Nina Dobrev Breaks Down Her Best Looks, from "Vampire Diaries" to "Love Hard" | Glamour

In this role, I really got to play around and they put these pink
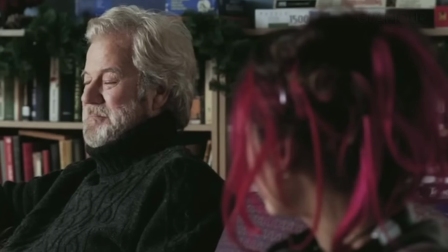3:54 extensions in my hair and I had fishnets and it was it was so
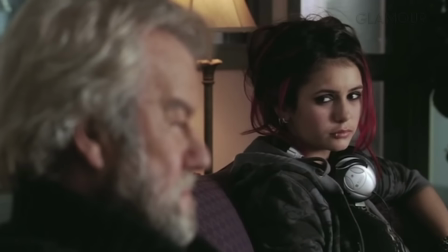4:00 fun to just sort of be someone that's so different than me and explore a
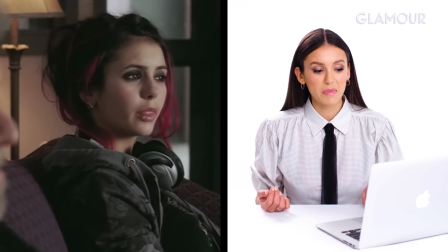4:05 different style that I maybe otherwise wouldn't have but as a result of that it gave me the ability to really feel like a completely different person it really helped me get into the
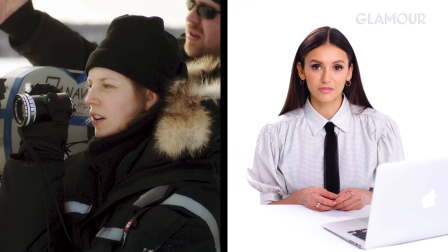4:16 character Sarah Polley is the director of this film and and she's a very beloved,
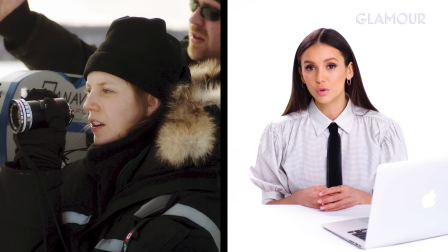4:22 wonderful human actor,
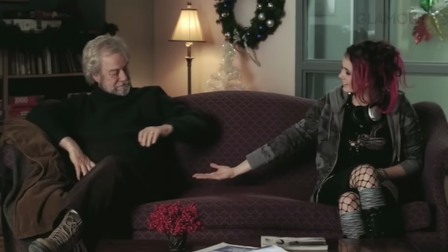4:24 director, and it was really exciting to get to, I think it was my first film, to be in my first film and have Sarah Polly be the one who directs me. Another fun fact about this is I got to swear for the first time. I mean, I was really young, my mom was on set, and I remember it was scripted that I got to swear, and for the first time I was allowed to swear, and not only in front of my mom, but in front of the world. It was a big moment for me. The next one is Then Came You.
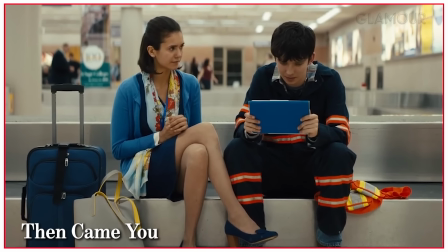4:50 This is a film that I made in 2018 with Asa Butterfield.
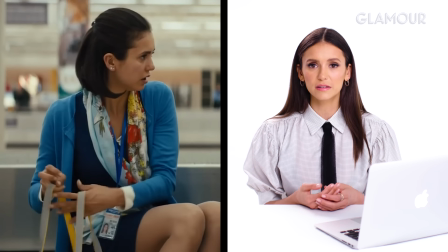4:55 This wardrobe was kind of simple because I've played a flight attendant who had a little bit of wonderlust
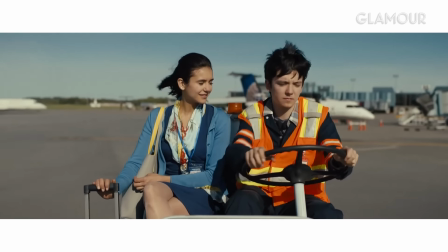5:01 and she wanted to travel around and Asa's character had a crush on me. But it was really, talk about transforming, having the wardrobe help indicate your character. I mean, this one, I felt like a flight attendant and it felt very buttoned up and formal and the hair was very manicured, kind of like the hairstyles that actual flight attendants have. It was very easy for me to put on this outfit and feel like the character.
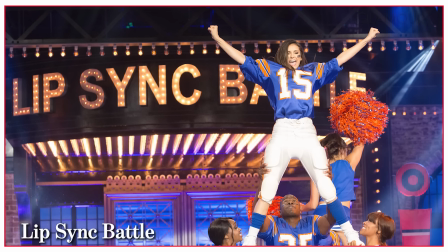5:28 The next one is Lip Sync Battle. That one was fun. It was so last minute. I remember finding out a day or two before they wanted me to do it, because I think somebody dropped out, so they were like, do you want to come?
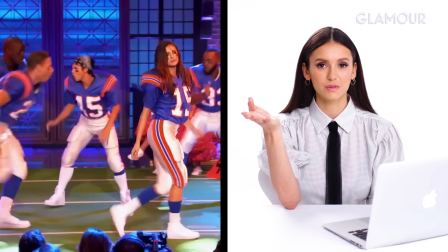5:39 It's last minute. I was like, okay, sure. Because I was doing it against Tim Tebow, who's a football player,
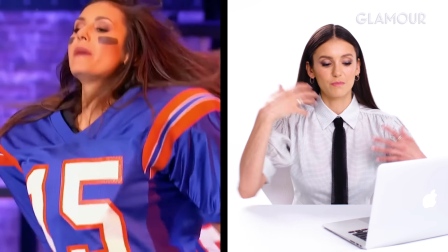5:44 they had me do a song and have the wardrobe be football related which is why we had the jersey and the pants which I was surprised were decently comfortable actually unfortunately I lost I did not win which is a bummer maybe I'll go back and we'll have a rematch and we'll see if Tim wins next time when I have a little more time
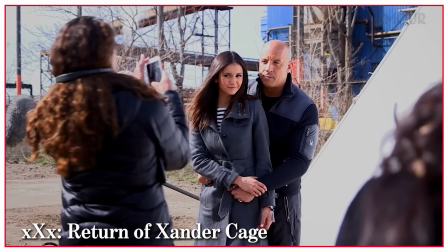6:07 to prepare the next look is triple X the The Return of Xander Cage. That was really fun because I've always wanted to be in an action movie.
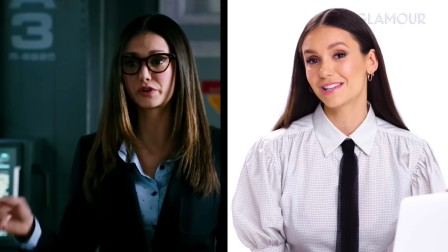6:16 The irony was that I played the geeky girl that was like a tech nerd, so I didn't have any action scenes. So I pitched this idea to add a scene at the end of the film. We added a bit where she was gonna die unless she took it into her own hands and I grabbed a gun and had this big hero moment,
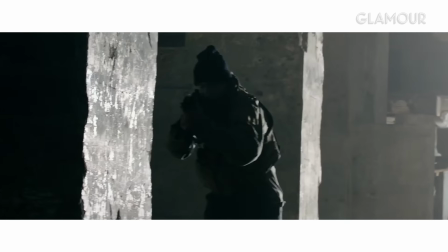6:34 was about to be a badass, but then I trip and fall because it's in character for me to be clumsy. and then accidentally end up shooting
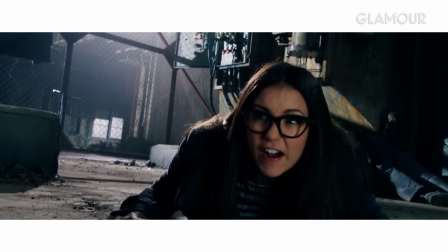6:42 a bunch of people as a result of it.
Oh my God, this is awesome.
The fashion in this movie, we wanted her to have more of a sophisticated sort of like chic and yet covered up kind of energy. I think that was a Burberry jacket that I'm wearing in the photo with Vin here. They were still kind of muted in blacks and whites and grays and sort of understated fashion,
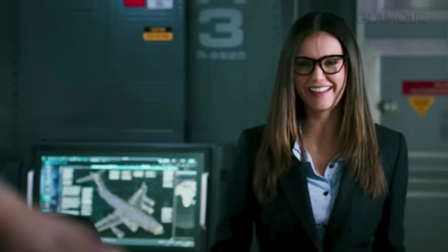7:05 but at the same time, really good materials, really high quality products, and comfortable. Oh, actually I just thought of something. Crazy story. On the day that this photo was taken, it was one of our last days of shooting. And as a wrap gift, Vin Diesel got us all these crazy gifts that were so cool and fun. I got some sort of a bike, and I was so excited. It had triple X engraved in the bike, and it had my name engraved in the bike. I was just so in awe.